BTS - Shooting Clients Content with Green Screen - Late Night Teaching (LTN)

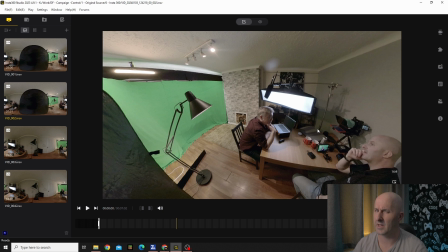[8:07]
at f4 i think the iso is 1600 and i've got the shutter angle to 90 degrees and that is that is a faster shutter angle usually you would use 180 degree angle but when it comes to green screen work you
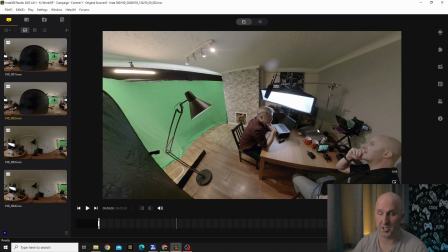[8:24]
want your actor to be as sharp and to be as clean as possible and motion blur and any depth of field on the actor can actually result in a loss of quality in the image which is counterintuitive to the way that you would normally want to shoot you would
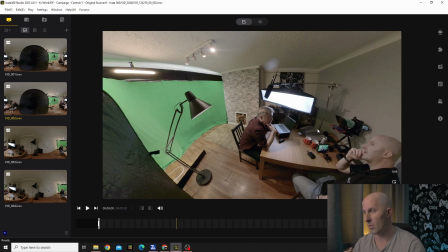[8:44]
want to see the depth of field you would want to see motion blur but when it comes to the green screen work having a clean image and that includes motion blur so when you do this when that is motion
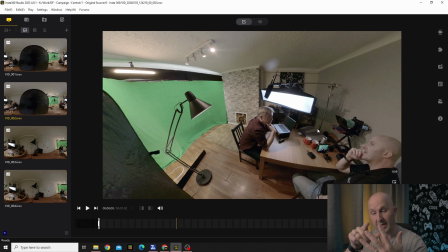[9:00]
blur you're gonna have a hard time keying out the color behind because there's part of it is skin because of the motion blur and then you have the green cast at the back and it can be a bit of a nightmare to to deal with so that's why we
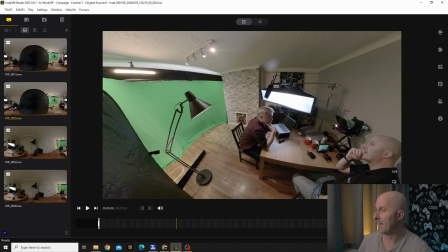[9:17]
have the camera settings that way and then going back then we've got the distance so the distance is important you don't want your actor to be here because what's going to happen is the
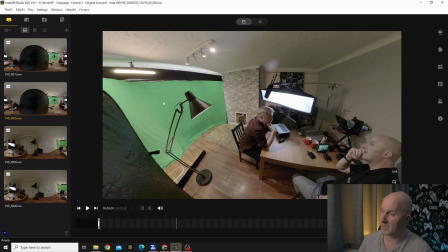[9:32]
light that is spilling or is you know exposing the green screen that's going to bounce light bounces and the closer the actor is the more that green is going to spill on the actor and that's what you don't want because if
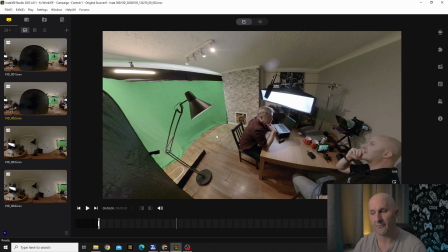[9:48]
you've seen on like tick tock and linkedin are not linkedin i'm thinking of linkedin but um tick tock and zoom and it's the background the edges they just look crap i'm just gonna say it it's getting better but right
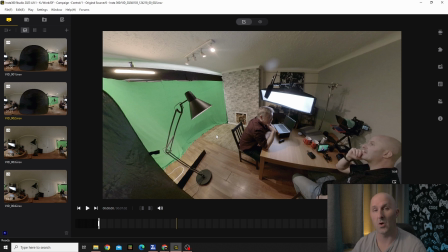[10:07]
now when I see it I think it looks garbage and that's not what you want from a professional setup or at least a clean setup you want it to be as seamless as possible so that you don't look at it and go well that's on a green screen and it's
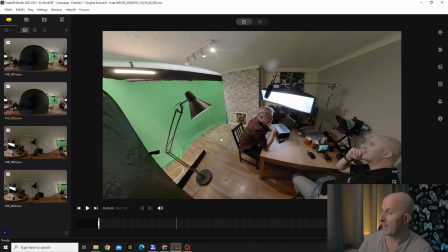[10:23]
detracting from the core message of what the person is trying to say so distance is important and this is about eight to ten feet from the subject even though it doesn't look it here on the the camera i've got a laser measuring tool and i've
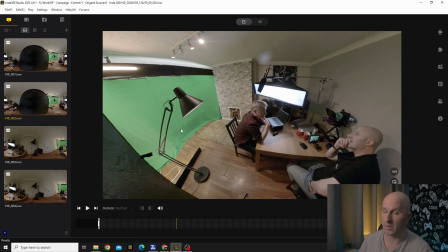[10:41]
measured the back of this seat to here and it's about eight to ten feet my memory's crap it might even be eight and a half might be nine but it's enough distance anything after five feet and you should be okay but um i would definitely test
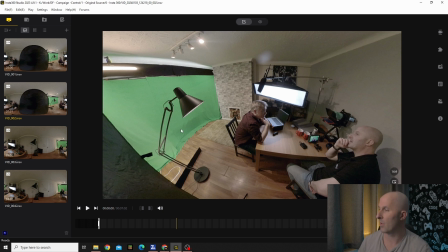[10:57]
it and do a bit of trial and error with that so once you've got the distance sorted you then need to light up the actor
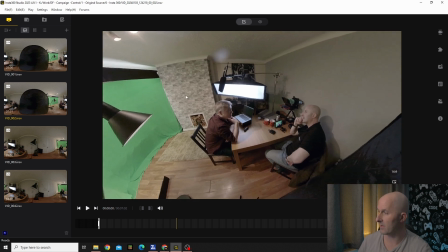[11:07]
and this is where we have this key light here the reason I have
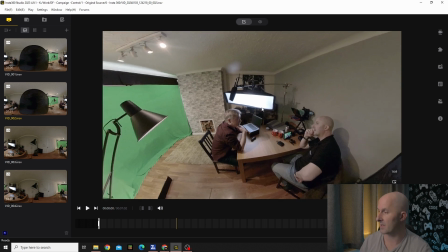[11:13]
gone with a rectangle softbox is mainly down to space constraints because one it provides a nice big wide source so that it provides great wrap and it keeps the image soft it's not too it doesn't have too much
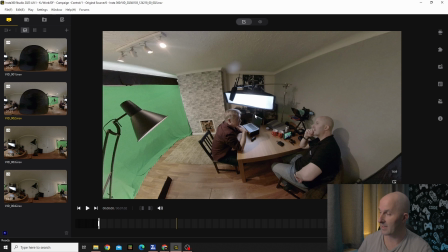[11:30]
you know depth so that means i can get this c stand over the desk bed and i can get the light closer to the actor providing that it doesn't get in the shot of the the camera and keep that in relatively as soft as i can um it does come with a grid
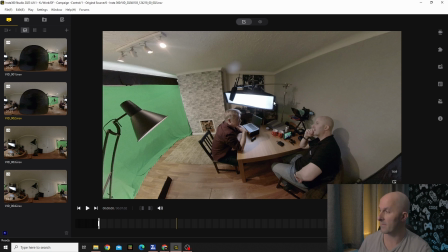[11:50]
but i haven't used it for this one because i i wanted to provide a bit more softer lighting and a bit more wrap and i wasn't worried about the light bouncing off the back because if anything any extra light will probably just help with filling in down
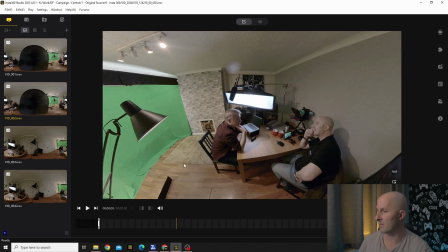[12:06]
by here anyway so it's serving as a bonus in
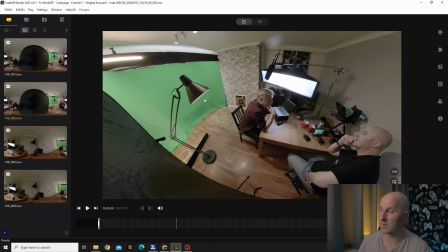[12:12]
here there's a practical and that is the aperture b7c this